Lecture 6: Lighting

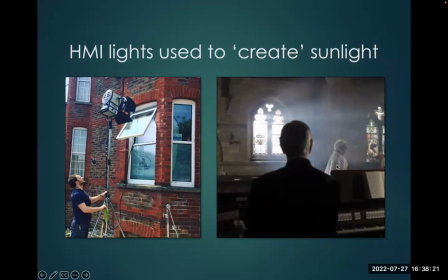[24:45]
You ever notice how light's always streaming in through windows in movies? Well, that's all faked, so that it's consistent.
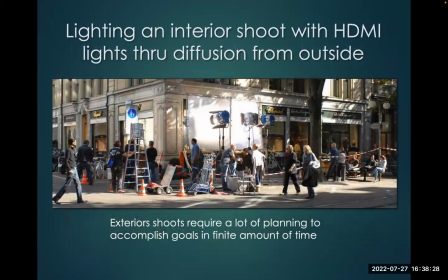[24:53]
Here we see another example. Exterior shoots require a lot of planning to accomplish the goals in a finite amount of time. And so they'll have this whole street blocked off. They got light banging in here, and they're actually shooting inside, not outside.
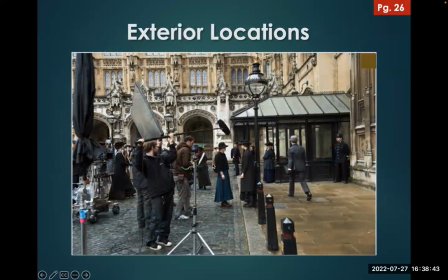[25:09]
So back to exterior locations, great place to shoot. I mean, look at all this. I mean, you couldn't build this. You know, you put some people in costumes, you frame out the modern stuff, and all of a sudden we're back in time. But they do light sets. It's not just because it's an exterior doesn't mean you don't bring lights with you.
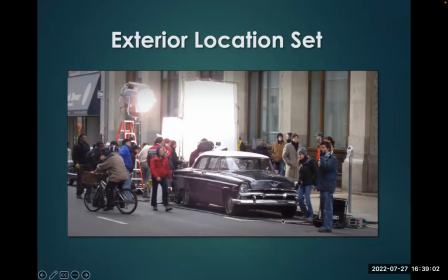[25:27]
Okay, here they're using a gigantic HMI to provide the lighting here for this scene. Okay.
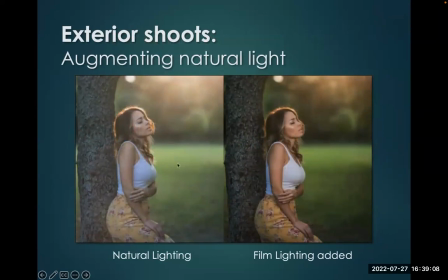[25:34]
So here's an example. Here's natural light, all right, on this subject. Looks pretty good, but she's a little soft on the focus, not as defined. Boom, we added some film lighting. Look how much brighter and sharper the detail is. We can see a little bit more of her face.
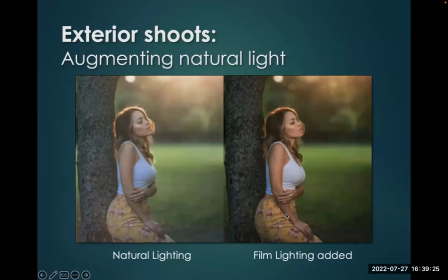[25:49]
She's filled in. It just makes a more pleasant image. So the DP is not just trying to capture something realistically. Hey, this is a movie. This isn't a documentary. They're trying to capture something beautiful, augment with extra light.
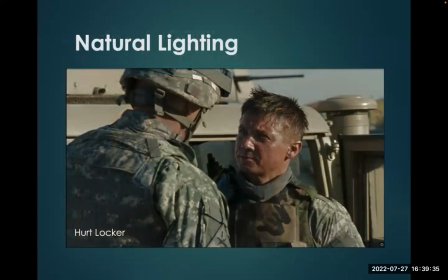[26:02]
So here we see in the Hurt Locker, this is mostly an example of natural lighting, but because it's being shot outside in the desert, presumably. But look at this little cut right here. I don't think that's natural. So there's either a light or a bounce card that's used to bounce light on his face to make a slightly more interesting,
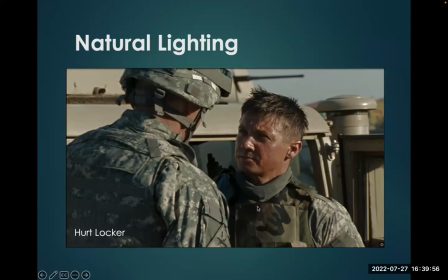[26:22]
more rounded chiaroscuro is the art term look.
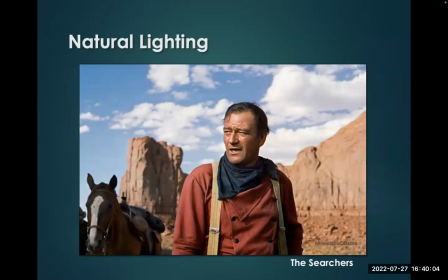[26:27]
Natural lighting from the searchers, but even this shot outside in the west, they're still going to do some things to soften the light so that his face has a nice image. It doesn't have harsh shadows like the background. I'll show you that in a moment.
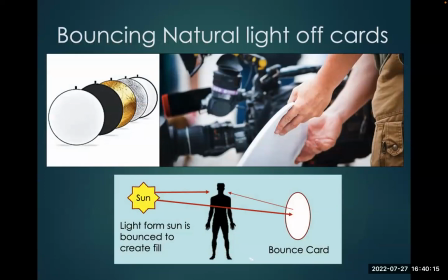[26:40]
So this is called a bounce card, and a bounce card is used on outdoor shoots, on location shoots, or on set, and it's a reflective material. The sun is here, it's lighting this side of the face, but it's also lighting the bounce card, and the light is bounced at a diminished amount back to the other side of the face,
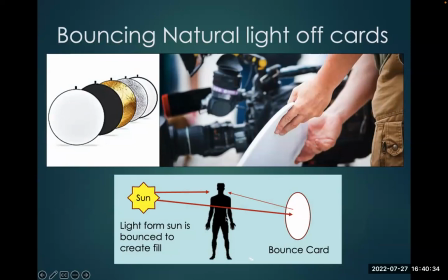[27:00]
creating a perfect fill. Here's another example of it being used on location.
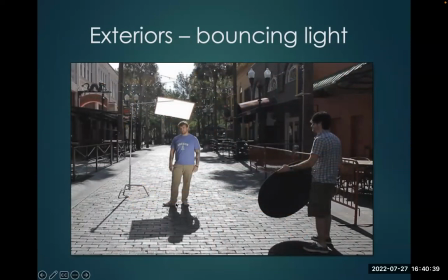[27:05]
Sun is clearly back there from the shadows, so it's lighting his back. That doesn't work, but we bounce the light off the bounce card, and it provides that light there.
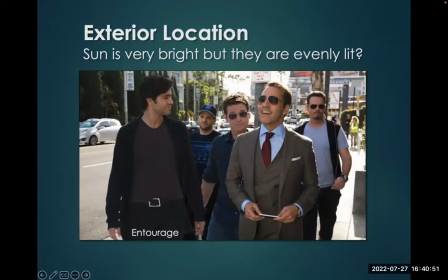[27:16]
So take a look at this example. So this is from the TV show Entourage. And so you can see that it's a pretty bright day. Look at how bright it is. Look at the brightness on this woman's hair. But their faces are pretty nice. No, no bright washed out, a little bit here on the hair, but it's, pretty good.
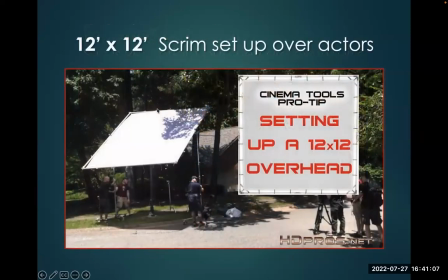[27:32]
How'd they do this? Ta-da! This is called a 12 by 12 overhead. This is a giant scrim, essentially a diffusion. It's sort of softening the light, diminishing it a little bit, almost like not quite like an awning.
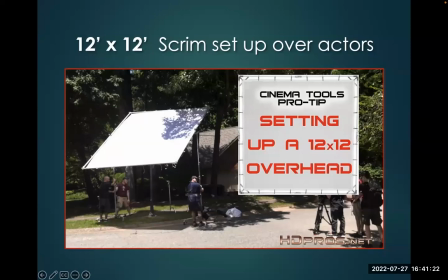[27:46]
And they've set that up, and the actors are walking underneath that. They might have had to set up 2 or 3 of them, so they have to walk a long way.
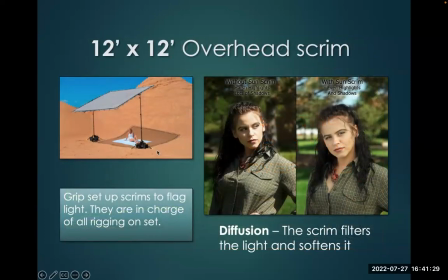[27:54]
So here's how it's used. It sort of diminishes the light. Light falls through, but it's softened. Okay, here we see it being done in a desert setting. And here you can see, here's without the scrim. Okay, much harsher shadows, much brighter. Here's with the scrim, softer.
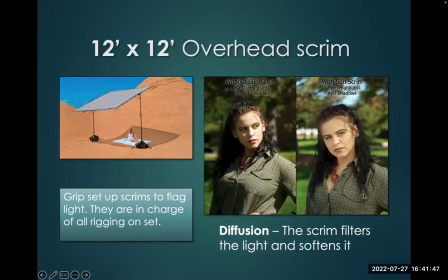[28:11]
Softens the shadows, much more attractive. And that's why DPs will do it. Here we see filming in natural light.
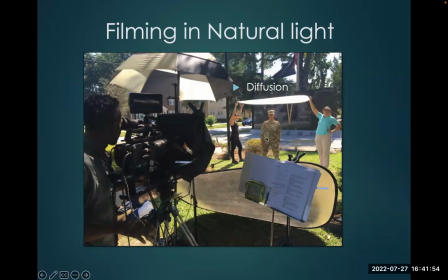[28:18]
We see a bounce card being used to bounce light onto the front of the soldier. We see some diffusion, just soften the light coming in from above. Okay. And so they're just shooting this right here. All right.
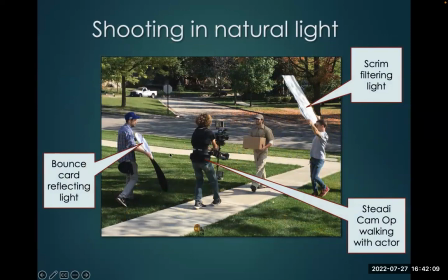[28:33]
One more detailed example. We have a bounce card reflecting light. We have a scrim or a diffusion diffusing the light. And then we have a camera operator using a steady cam walking with the actor as they walk to carry the UPS box.
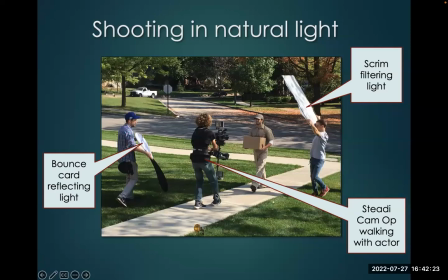[28:48]
Notice everybody's going to have to walk with the actor so that the light remains consistent through the shot being captured here.
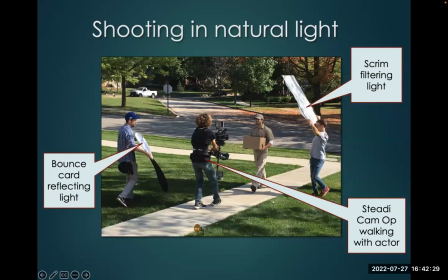[28:54]
The camera isn't seeing everything we're seeing. It's just seeing this, which is perfectly lit.
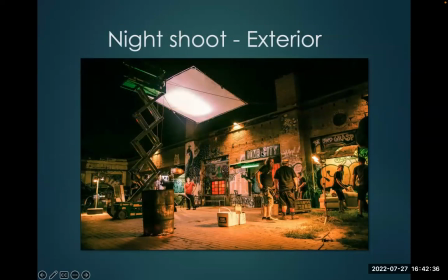[29:02]
We also have night shoot exteriors. Night shoot exteriors are difficult, challenging, expensive.
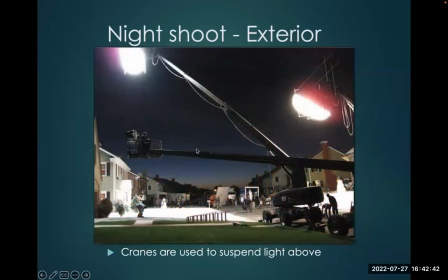[29:08]
What you can see here is they've taken cranes. So the camera's somewhere here. This is what we're shooting. So, but they've taken all of these lights and so forth, and they put them up in the air to give them the desired effect.
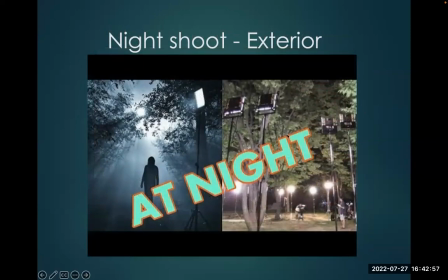[29:23]
So here's what the shoot looks like. Here's what it looks like from behind the lights. Here's the effect. Here was the camera, and here these lights were creating this effect, banging through these trees. It looked like this on film, much more spooky than what you see.
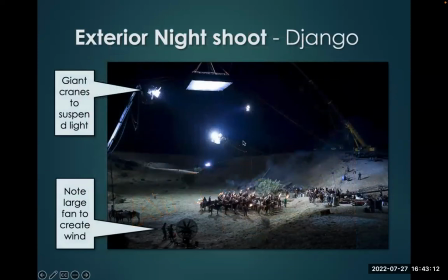[29:36]
This is the craft of the DP. They know how to play and paint with light. So here's from, this is from Django. This is an outdoor scene there. They're obviously shooting on location, giant cranes. Look at that. That's not cheap to rent. Creating this overhead light, presumably moonlight.
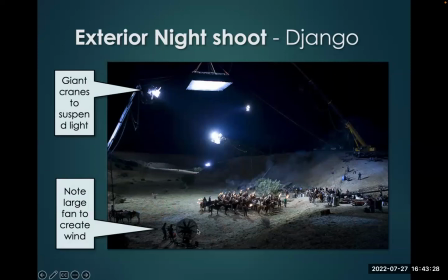[29:54]
Notice the fan down here to create outdoor effects. Okay, so this is, yeah, shows you the extent they go to create movie magic, to make it look real. Also, everything in the frame looks beautiful and works.
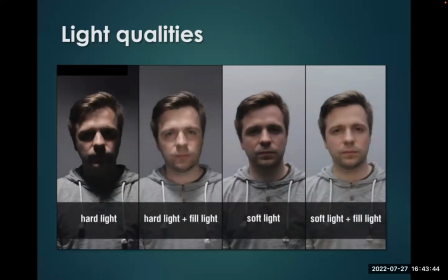[30:11]
So here we'll talk about light qualities. Okay, so in other words, we've talked about direction, and now just, what are the qualities of the lights? We have hard light, looks kind of harsh on the face. We have hard light with a fill light, much better. We have soft light. Look at how different that looks from hard light, okay?
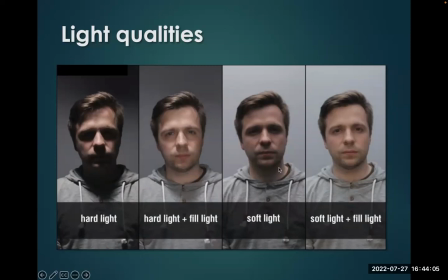[30:30]
And that can be achieved by diffusing the light, putting something in front of the lighting unit, which kind of breaks up the light. Here we have soft light with fill. Now that's the most pleasant, okay? That's the most photogenic of the photographs.
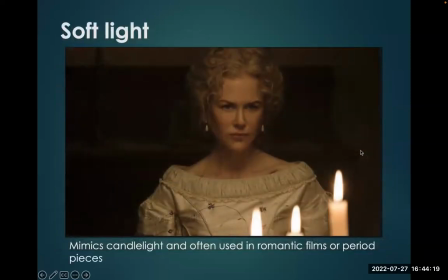[30:44]
So soft light can often mimic candlelight, and it's used in romantic films or period pieces.
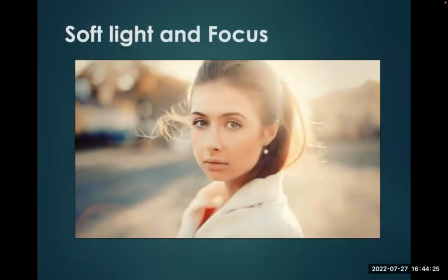[30:50]
Here we see with Nicole Kidman. Soft light and focus can create a romantic image.
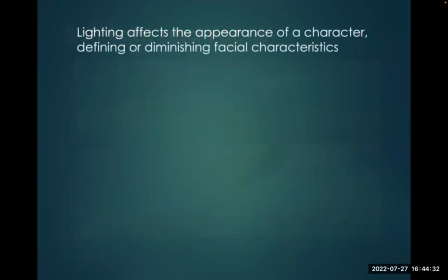[30:56]
Notice how everything in the background is very soft and out of focus. But also it can be used to highlight a main character.
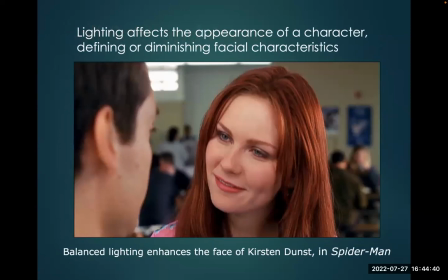[31:05]
So here in Spider-Man, this is Mary Jane, who is the love interest of Spider-Man, played by Tobey Maguire. And they've lit Kirsten Dunst, the actress, really beautifully. He's in love with her. He's infatuated with her. So they want the audience to be as well. So she receives this very nice cinematic light to make her very pretty.
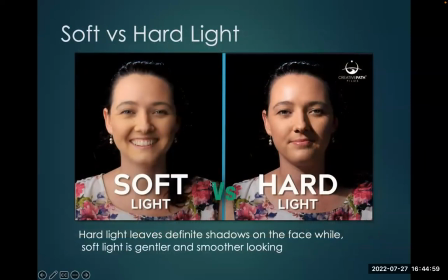[31:24]
So soft light versus hard light, generally soft light is more favorable, especially to female faces, and hard light we will see used more for male faces, particularly in crime or dealing with an antagonist.
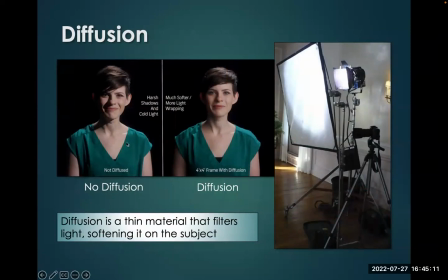[31:36]
Here we see the example, this is hard light, creates harder shadows on the face. Here we have diffusion, just a single light. Here's what it looked like. Here's how they set it up. More flattering to the face. So diffusion is often used to soften the light.
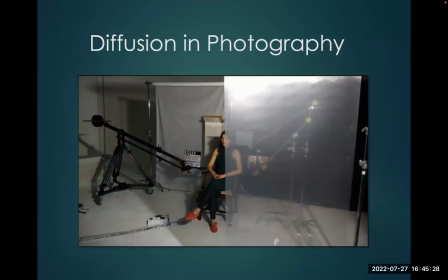[31:55]
Diffusion in photography, very popular. Now note, you don't put the diffusion in front of the camera. You put the diffusion in front of the light. A hard light is more seen in crime films.
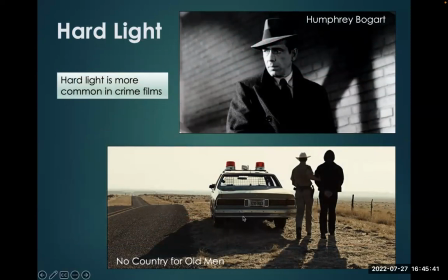[32:06]
This is a film noir. And then here's No Country for Old Men. We see a lot of hard light. It matches the theme better, this sort of harsh, dark and light in a crime film.
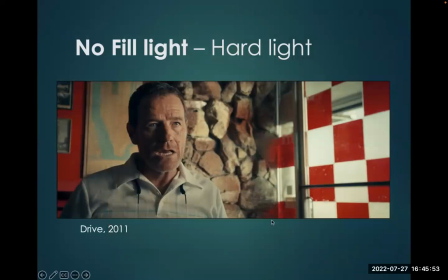[32:19]
Here's another crime film, Drive. And you see that all the light is coming in through the window. They've allowed his face to fall off into darkness here.
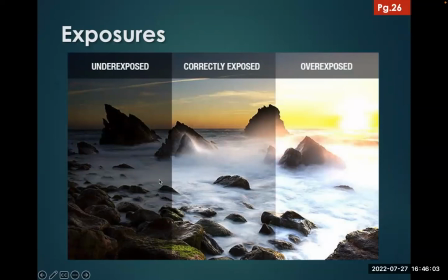[32:29]
So another thing to consider is exposure. With exposure, we're determining how much light we're letting into the camera. Okay, so most of the time you're going to correctly expose here, but you can underexpose. Let's say it's brighter day and you actually want a darker look.
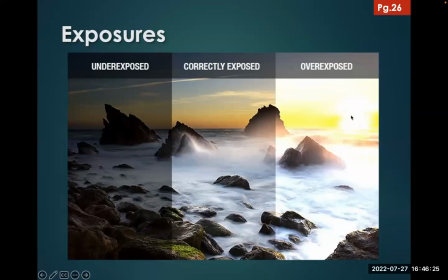[32:49]
Well, maybe you'll underexpose, or maybe you overexpose to blow things out a little bit and give it a more magical or transformative look.
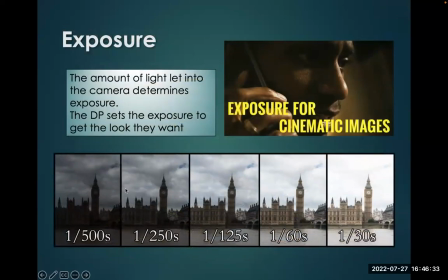[32:58]
And so depending on how much light you let into the camera will determine what the shot looks like.